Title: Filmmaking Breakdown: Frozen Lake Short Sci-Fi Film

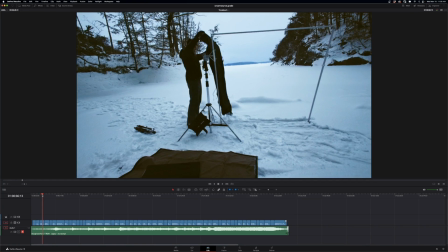3:56 you're absolutely exhausted so every step every step counts we set up a six by six frame this was going to be our key light it was
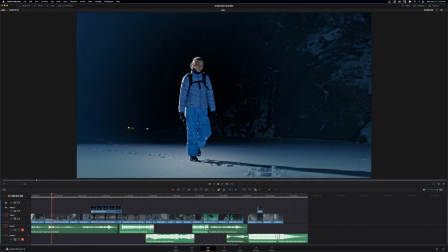4:05 going to be essentially you see it here in the this this reflection on her face this key light this is a uh a one by one running
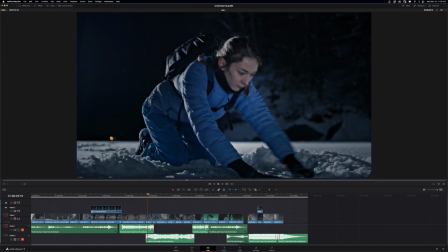4:14 off a generator which we'll have a look at soon but the four by four is all of this stuff here the key light on her face and looking back we could have moved it further off axis but we were constantly moving her around to try and find fresh snow because every take that she was chipping away every take that she was cleaning the snow off we needed fresh snow so we're constantly moving her around
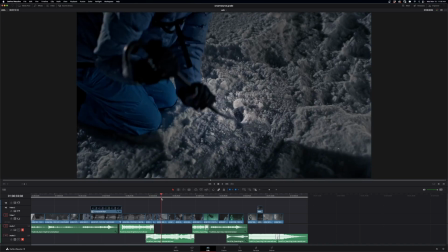4:35 uh and so in some other takes it's more frontal than I would have liked it to be and I used cream sauce vortex lights all of this the 2x1 this
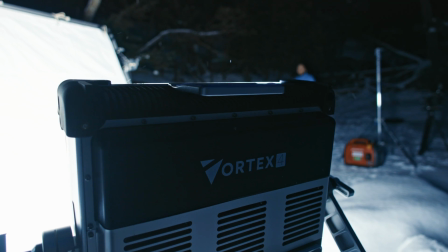4:48 it's called the vortex 8 the vortex 4 as our key light bounced into the 6x and
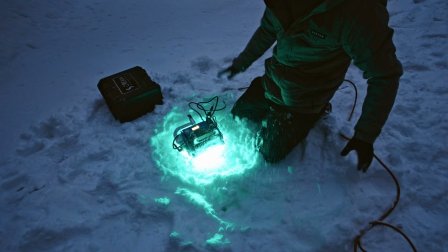4:53 then the micros which you'll see later in the snow itself
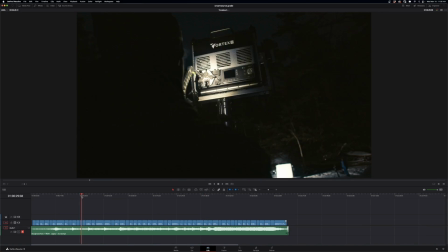4:58 to give that color illumination but here we have a 6x ultra bounce it's just on a
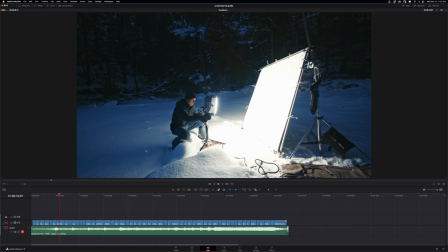5:04 single combo stand angled into the snow angled up vortex 4 with its cover on with its diffusion the vortexes have a variety of different diffusion
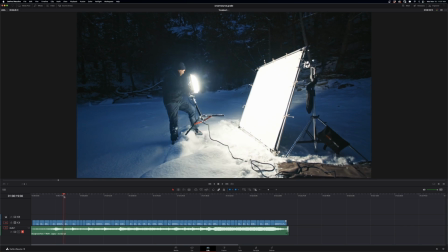5:14 from this little bulbous thing to uh straight and has
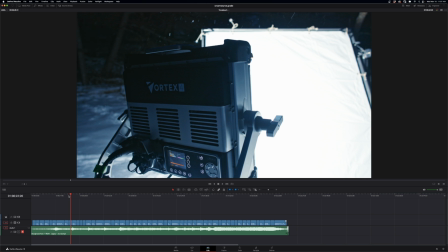5:18 two pockets where you can put diffusion so you can actually double up the diffusion on the light much
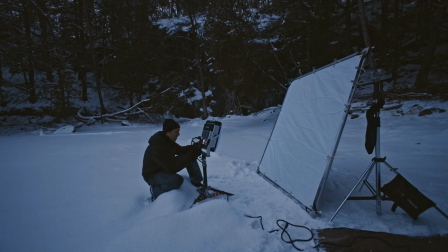5:23 like you would put two layers of diffusion in a matte box the great thing about these lights is that they're waterproof you even see them at
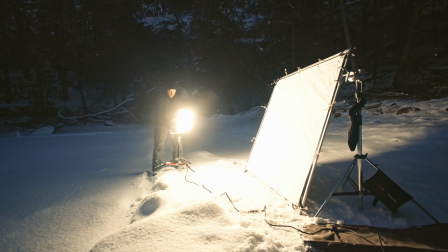5:30 nab in a little tank of water being rained on you can have them in snow like we had and the snow can melt on them and doesn't
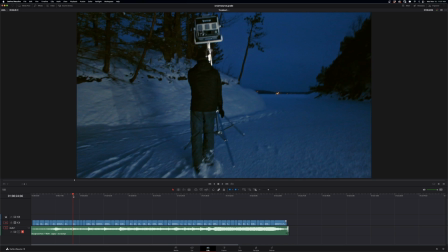5:38 cause them a problem which just makes it perfect for this application then we had a second uh vortex 4 uh on a triple
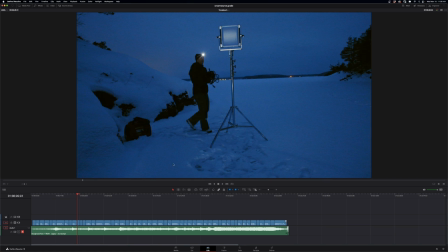5:44 riser so it has one two three levels it can go up and uh these right this ran off a putt-putt generator
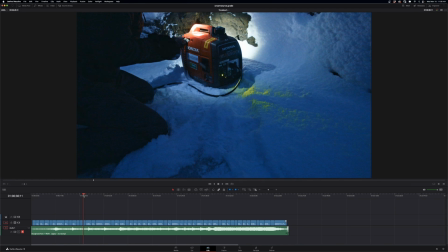5:51 this is the honda 2200 which we rented for the day it was 60 bucks including the fuel
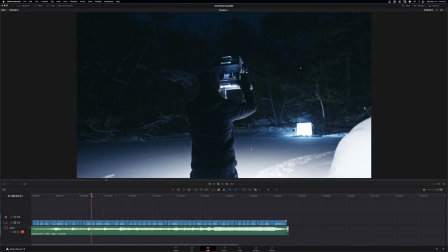5:59 and that meant we were able to get this far away from uh our subject and put it up high
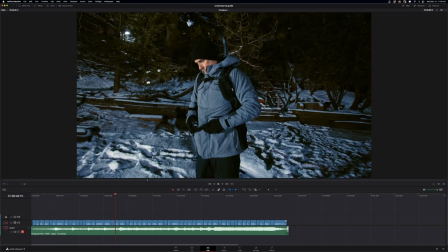6:05 as though it were the moonlight but it i think when i actually watch it back it
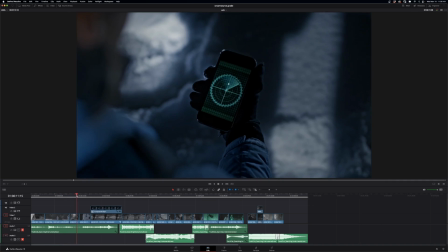6:12 comes off more like um the light of a snowmobile or uh some kind of city over here um and personally
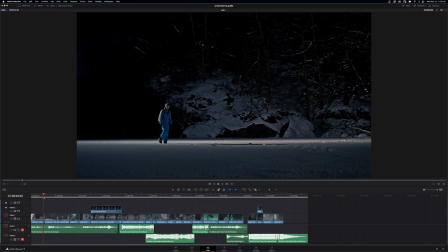6:21 i prefer it if this was all evenly illuminated it would be a lot less dramatic so uh now that i see this actually really really like it at the time i was worried that it would look not like moonlight at all but
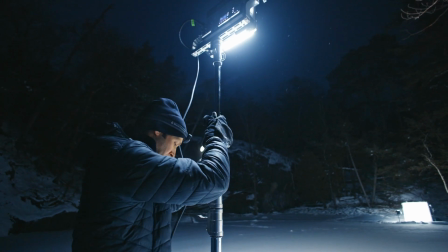6:33 now that we shot it i think it looks great so we had this the the triple riser all the way up to
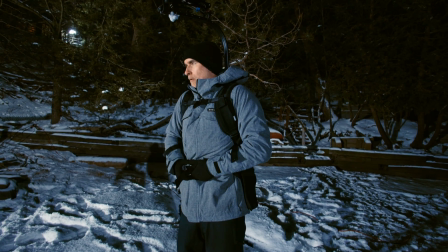6:39 give that high angle here i am putting on my pro aim camera stabilizer which i used pretty much for the whole
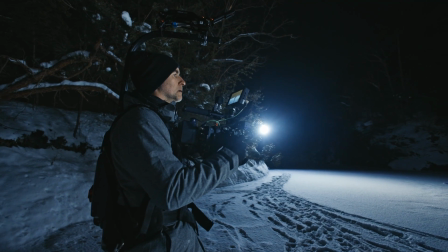6:47 shoot i like it because it means you can get low angles and high angles and it doesn't physically tie you out so it helps you sort of
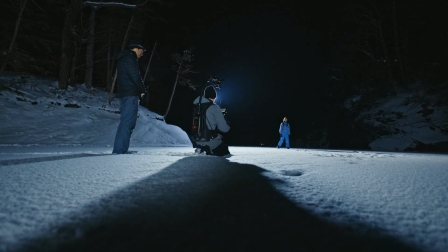6:55 stay creative and stay thinking without you know thinking the whole time about how much your back hurts uh it also meant like you get a ton
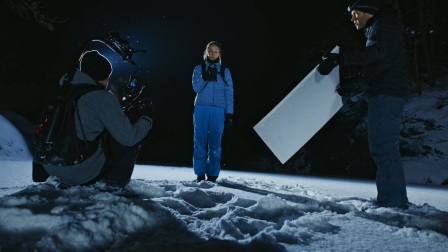7:02 of different angles that i normally wouldn't have been able to get handheld uh with the c500 mark ii i think i was on a 35 mil pretty much the entire night uh i think at the end i changed to 24 but i used the c500 and just punched in on the frame meaning i went from the full frame mode to the super 35 mode uh basically instead of
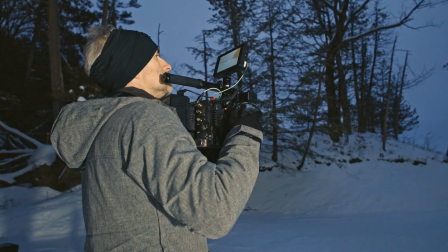7:23 changing lenses which when you're in an environment where it's sometimes it was really snowing.
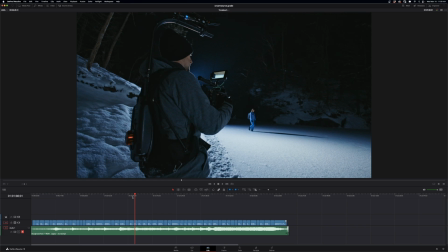7:28 You don't really want to expose the sensor if you don't have to. And if you do, you want to go under coverage. And this let me swap around really quickly. I was getting Kathleen, the actress, to stay within her previous footsteps so she wouldn't make another track.
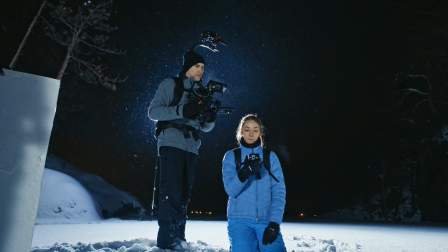7:42 Shaking her phone, Michael's bouncing the light back into her face because we're too far
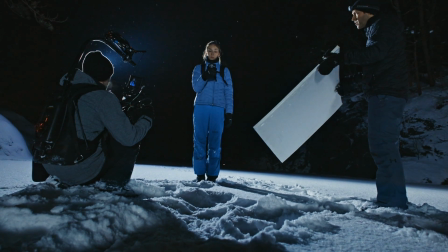7:47 from the six by to actually get any level from that.
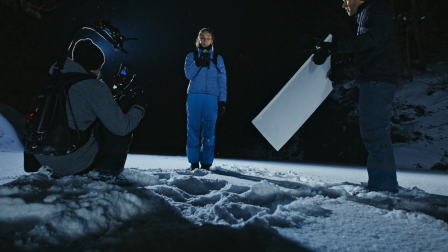7:52 So he's just got a piece of poly. he's holding it um in order to get the shot where she's looking up and you can see the
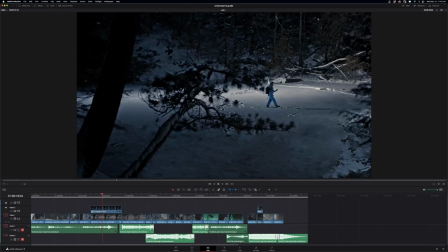7:59 ping in her eye which is sort of passing as the phone we tried turning the phone to white and turning the brightness all the way up but
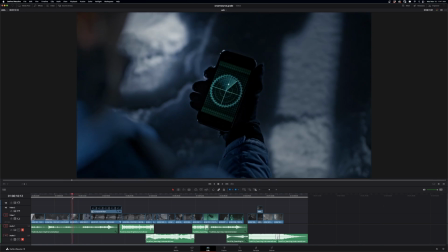8:06 at the level i had it um it wasn't doing anything at all one regret is that i didn't capture more of this actual snow
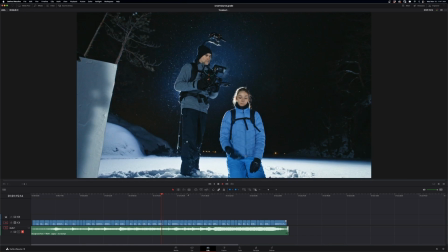8:13 it looks great in the bts uh because it's backlit uh liam got a better angle than i did uh but the snow kind of came and went and came and went all night and it wasn't really uh consistent enough um for me to catch it when i wanted it uh so this is the over the shoulder
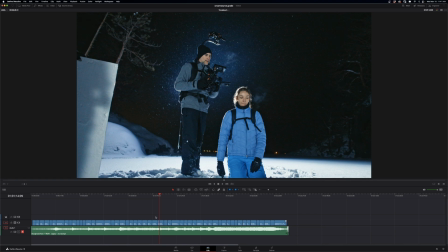8:28 um i had her actually kneel down because i couldn't without getting on the ladder which i did later i couldn't get high enough to shoot over her shoulder and get her pov on the phone so i just had her kneel down to the snow to get that some more low angle stuff
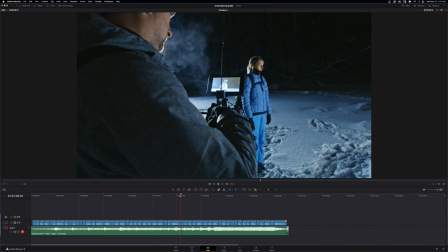8:43 some more following stuff though um i didn't use any of it in the edit it was it was too bumpy um especially on the snow and
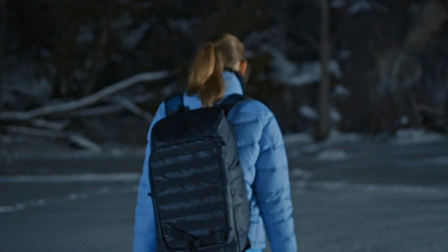8:51 the unevenness to have any kind of tracking shot here we are using the micros face
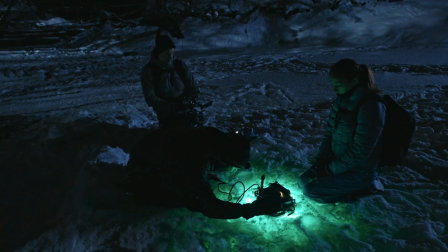8:57 down in the ice so that as she uncovered them she got that that cool green green blue return
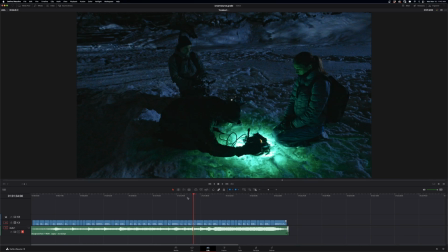9:04 and we we tried different options of like dimming them up dimming them down uncovering them if you want to get an effect you've got to try different ways of
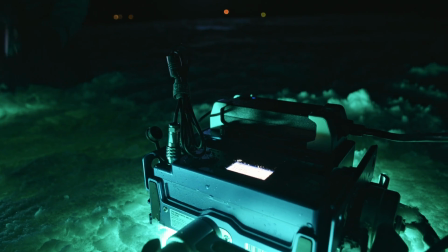9:12 achieving it you all can't always know beforehand what's going to work these were the cream sauce micros face down covered in snow not something
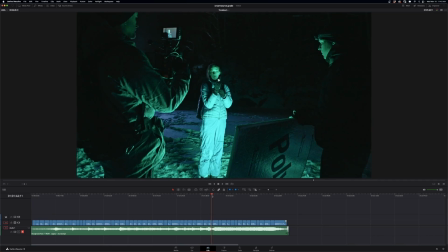9:20 i would do to a normal light we were running these off source power so we didn't have to worry about batteries we've got the the micros down into the
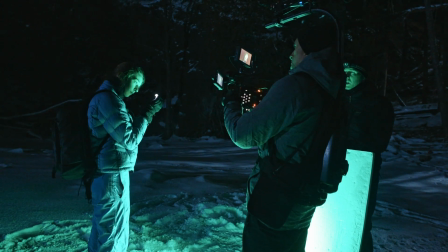9:28 snow and michael's helping with the polyboard again to get that return this is the final kind of alien abduction scene we just had the
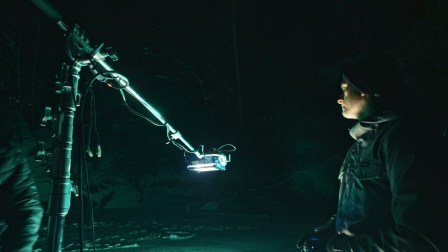9:36 triple riser again with this boom arm with the micro on the end of it and the cream source have this little remote
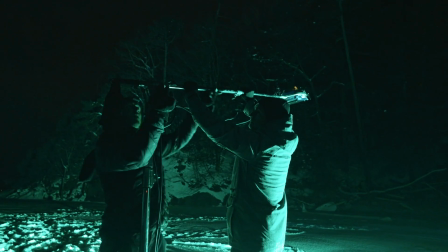9:43 controller so rather than messing around with your phone and trying to get connection and messing around with bluetooth you just plug it straight in and it's got a you know 15
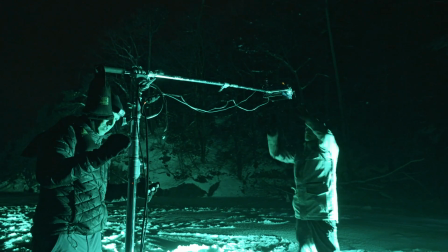9:52 20 foot cable that you can then change colors with dim up dim down and so that's how i
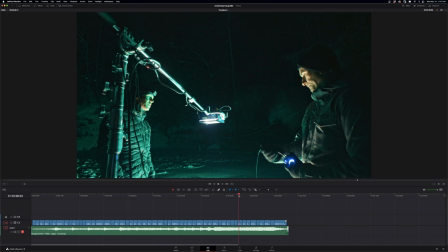9:57 used i used the uh the wide remote to trigger it we had the uh kind of honeycomb uh grid uh on the micro to get that contained beam we probably only had it 15 feet
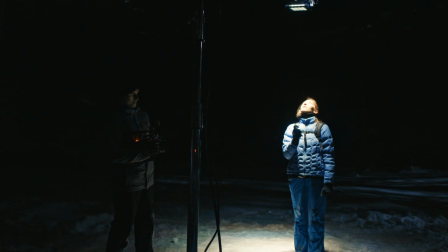10:12 high but it and then michael just used an electric leaf blower uh to we made a little pile of the fresh powder and he was like blowing
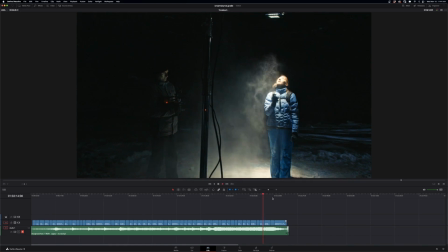10:19 into it um to create that to create that cool vortex of snow uh if we'd had two or three of these we could have made an absolute uh snowstorm uh but we were limited with crew and uh one worked great this is the shot the low shot and the camera ended up absolutely getting
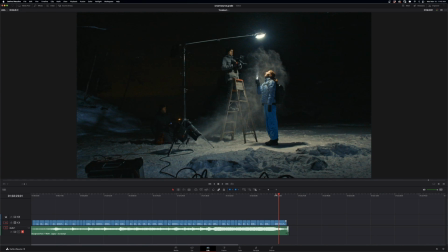10:36 covered in snow this is the high shot so it's her pov of the uh alien ship you can see we have four big sandbags on the triple riser um it's also weighted with a boa bag on the end of the boom it's boom i think it just boomed all the way out so it's like eight
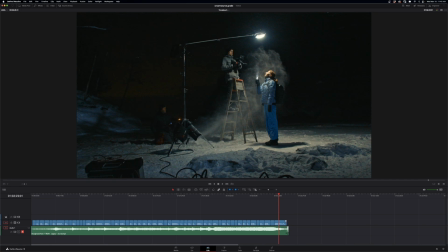10:51 feet out and i'm standing on the third rung of this ladder and for pretty low technology right there's no crazy camera cranes it really is just you know a guy standing on the third step of a ladder to get her eyes and you can tell she's blinking like crazy
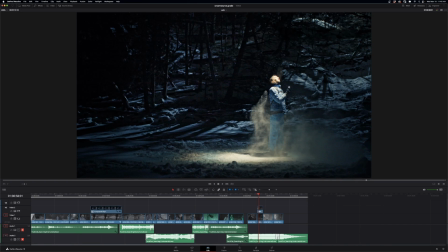11:04 so you see in this shot the whole background is lit with a more moonlighty look that is the